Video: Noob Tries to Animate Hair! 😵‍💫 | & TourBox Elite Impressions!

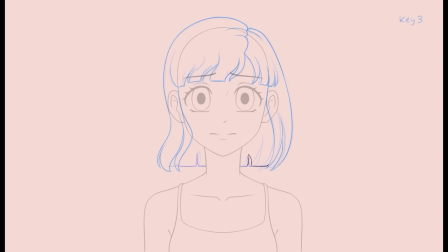736s
But for coloring, it felt like it'd be more simple if I made the hair in the back have its own folder. Speaking of coloring, that's what I'm doing next. I'm going with mostly simple cell shading.
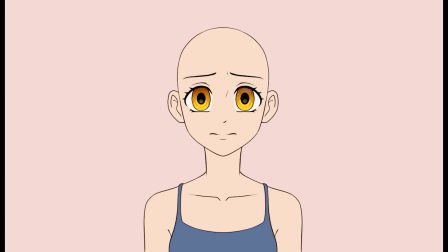746s
I also did this with the eyes. I did add a bit of a gradient to them, but tried to mostly use cell shading, that way the eyes fit in with the coloring style.
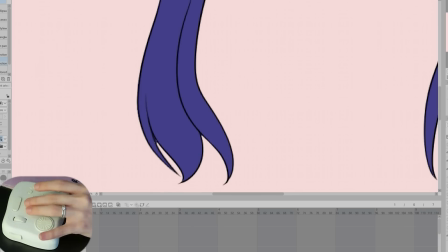755s
Next was filling in all the frames of the hair with color. I decided to go with a dark blue since it would complement the gold eyes.
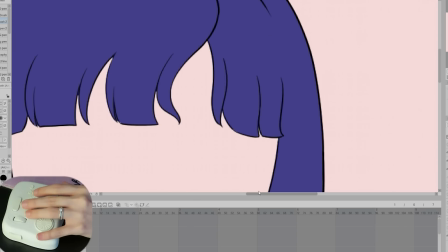762s
At this part, having the TourBox to assist me was really helpful. When filling in colors like this, I'm switching back and forth between the fill tool and the pen tool a ton,
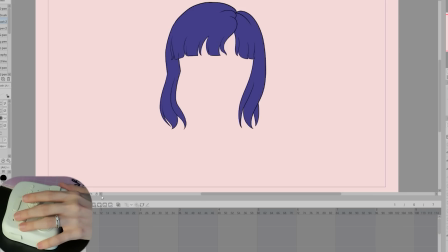770s
because for each frame, I had to zoom in and clean up the smaller areas,
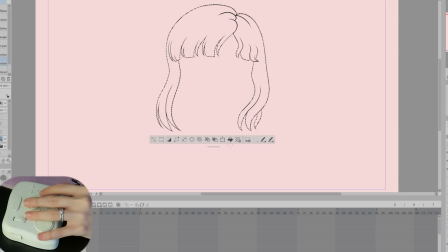775s
but then also switch back to the fill tool to be filling in the areas again.
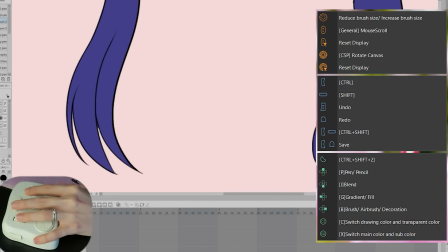780s
Oh, also, in case you're curious, here's a list of my setup. It's basically just the default Clip Studio Paint setup with some changes to fit my needs.
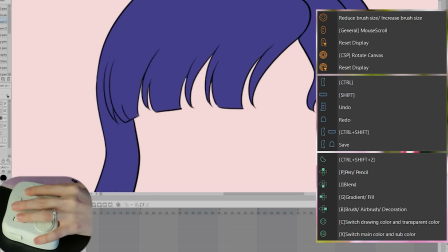788s
There are more button combinations you can do, but I keep mine pretty simple, and this is a list of the main buttons I use.
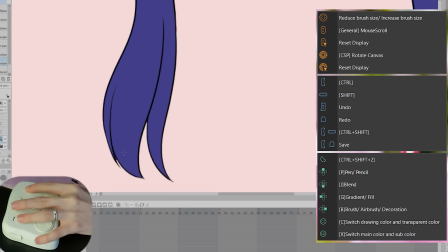795s
I also really like that you can display this list of what buttons do. It was super helpful when I was first using the TourBox and getting used to it.
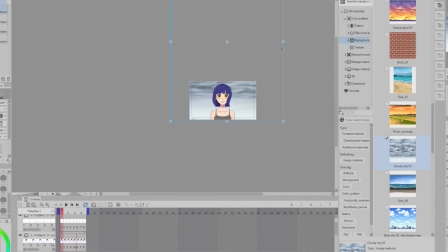803s
After filling in all the colors, I added a cloud background to make things more dramatic. And the last step was adding shadows and highlights to the hair.
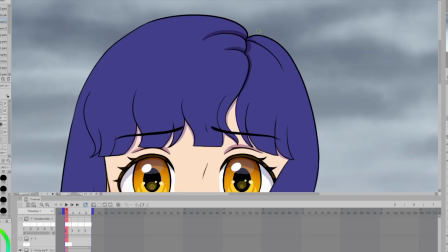811s
I knew doing this would be kind of tedious, but I also felt like it would help the hair a lot.
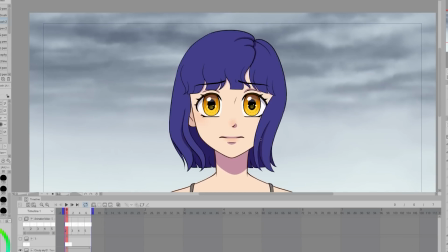816s
So I used a muted purple color set to multiply and added shadows to the
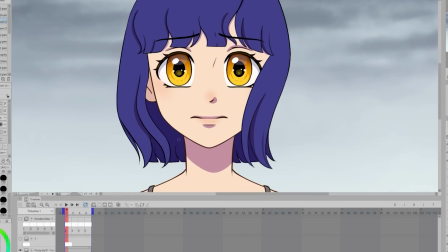820s
hair as well as under the hair to help it feel like it's coming away from the head a bit.
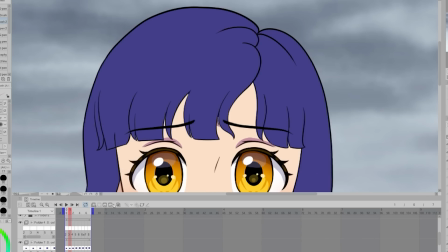825s
Like how I did with the line art, I was trying to make sure the shadows didn't vary too much in places that stayed more consistent, like around the hair part. But once again, I didn't want to just copy and paste it so that it has some movement.
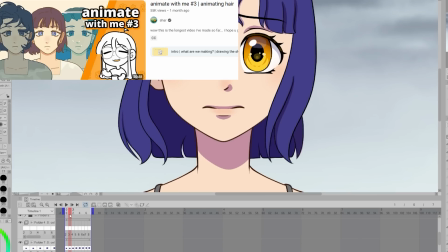836s
Oh, also, another helpful video is this one by Char. She made a video about animating hair in different ways.
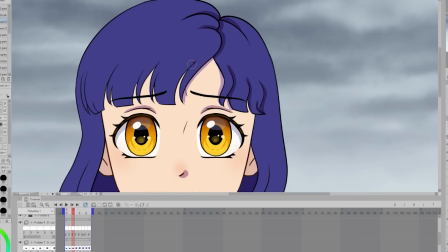843s
I absolutely love her animations. They are so good and adorable.
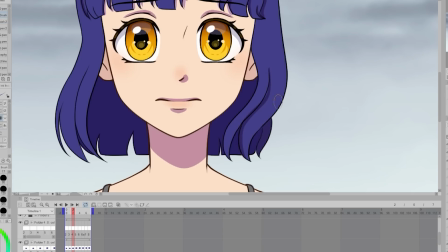848s
I get so excited whenever she releases new stuff. I highly recommend checking out her channel.
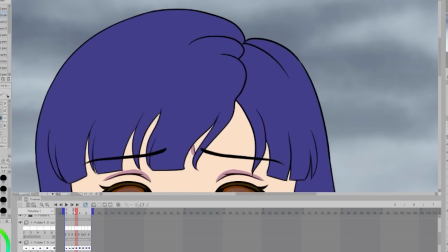854s
Animating is always such an interesting process because it's often very long and tedious and takes hours of work to make even just short animations. But when you see the art move and come to life, it makes all of that work you put into it worth it.
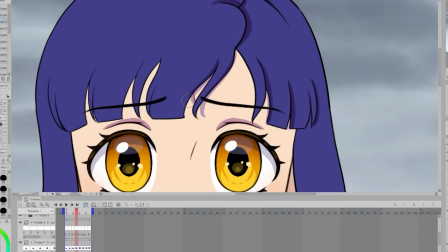868s
There's always something just so cool about it and that feeling.
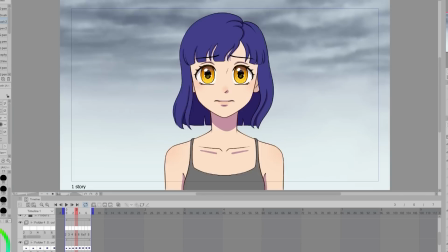871s
Whenever I make animation videos, people will comment things like, you should make an anime or animate your webcomic.
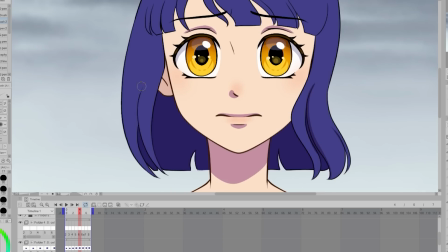877s
And yeah, that would be cool, but it would probably never happen.
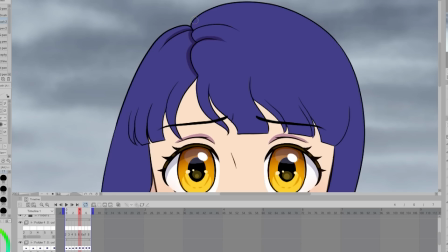882s
I enjoy dabbling with animation, but I don't think I'd ever do any super long projects with it. I just don't think I have the patience for that.
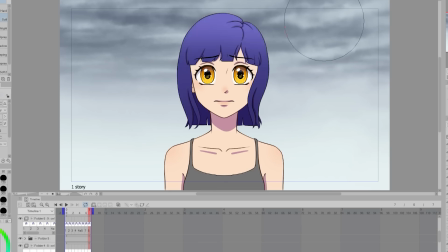891s
But anyways, I applied some gradients that are clipped to the hair folder to help give the hair more interest and variation.
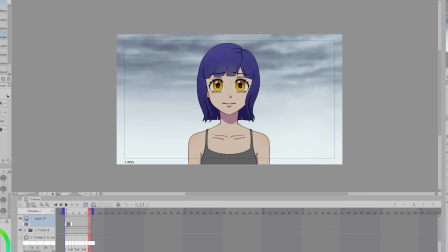898s
Also, to help the character fit in, I applied a muted blue set to multiply to the character folder so that the colors now fit in with the background.
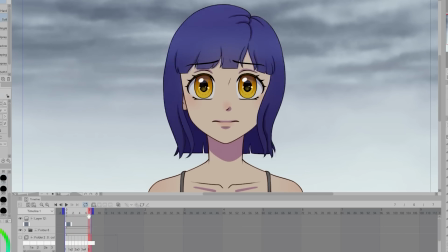906s
Lastly, I wanted to make the hair look shiny. I really wrestled with how to do the highlights, and I finally decided on this method and shape.
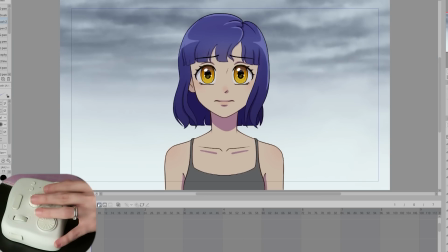913s
For the highlights, I do copy and paste them, but change them in each frame to help them match the movement of the hair.
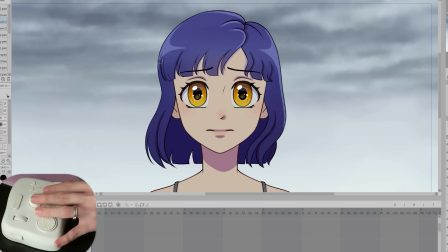919s
Also, if you're interested in checking out TourBox, there are links in the description and pinned comment. Like I said, I'm really glad I've been integrating it into my work. It has truly helped streamline my process. Now that I'm getting used to using it in Clip Studio Paint, I want to try to use it with my video editing software.
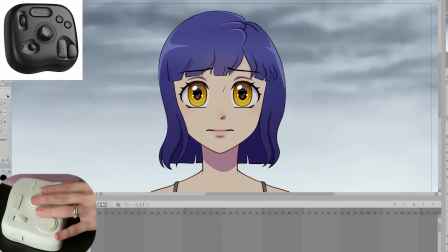935s
Oh, also, don't forget to check out the Neo and Light versions. These are great options if you're on a tighter budget.
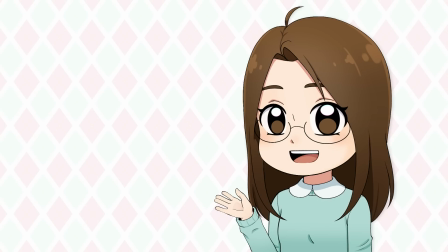942s
And with all of that, the animation is finally done. Let's take a look at how it turned out.
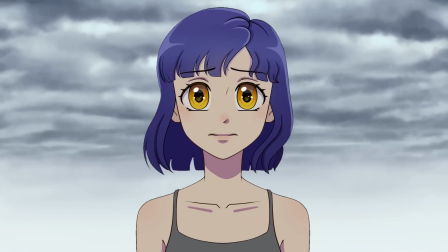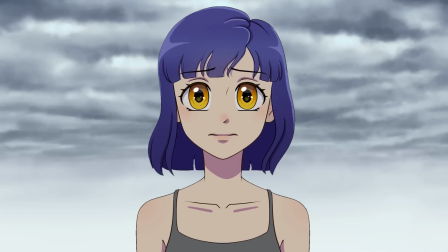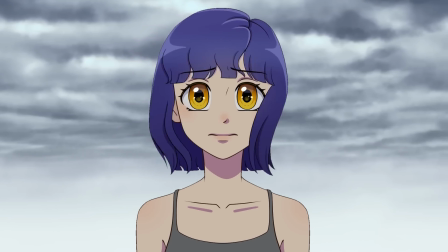958s
So yeah, that is my attempt at animating hair.
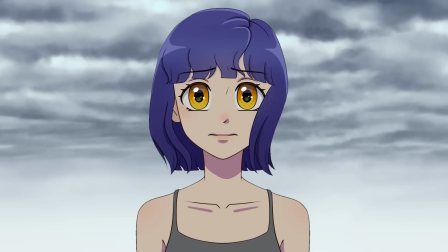962s
I definitely learned a lot from this, and I feel I will be able to apply the things I learned from this to my future animations.
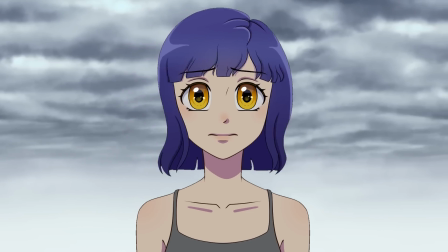968s
I feel like the hair in my previous animations were always kind of lacking, and I didn't really know what I was doing.
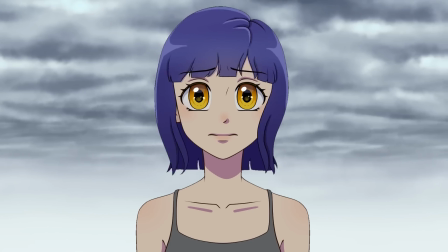973s
But now I feel like I have a better idea of what I should do. It's definitely not perfect, and I have a long ways to go, but it's progress.
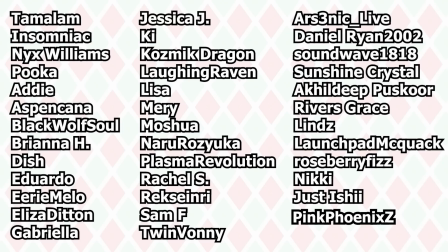980s
Before we end, I want to thank my super awesome YouTube members and Patreon patrons for their support. It means so much to me.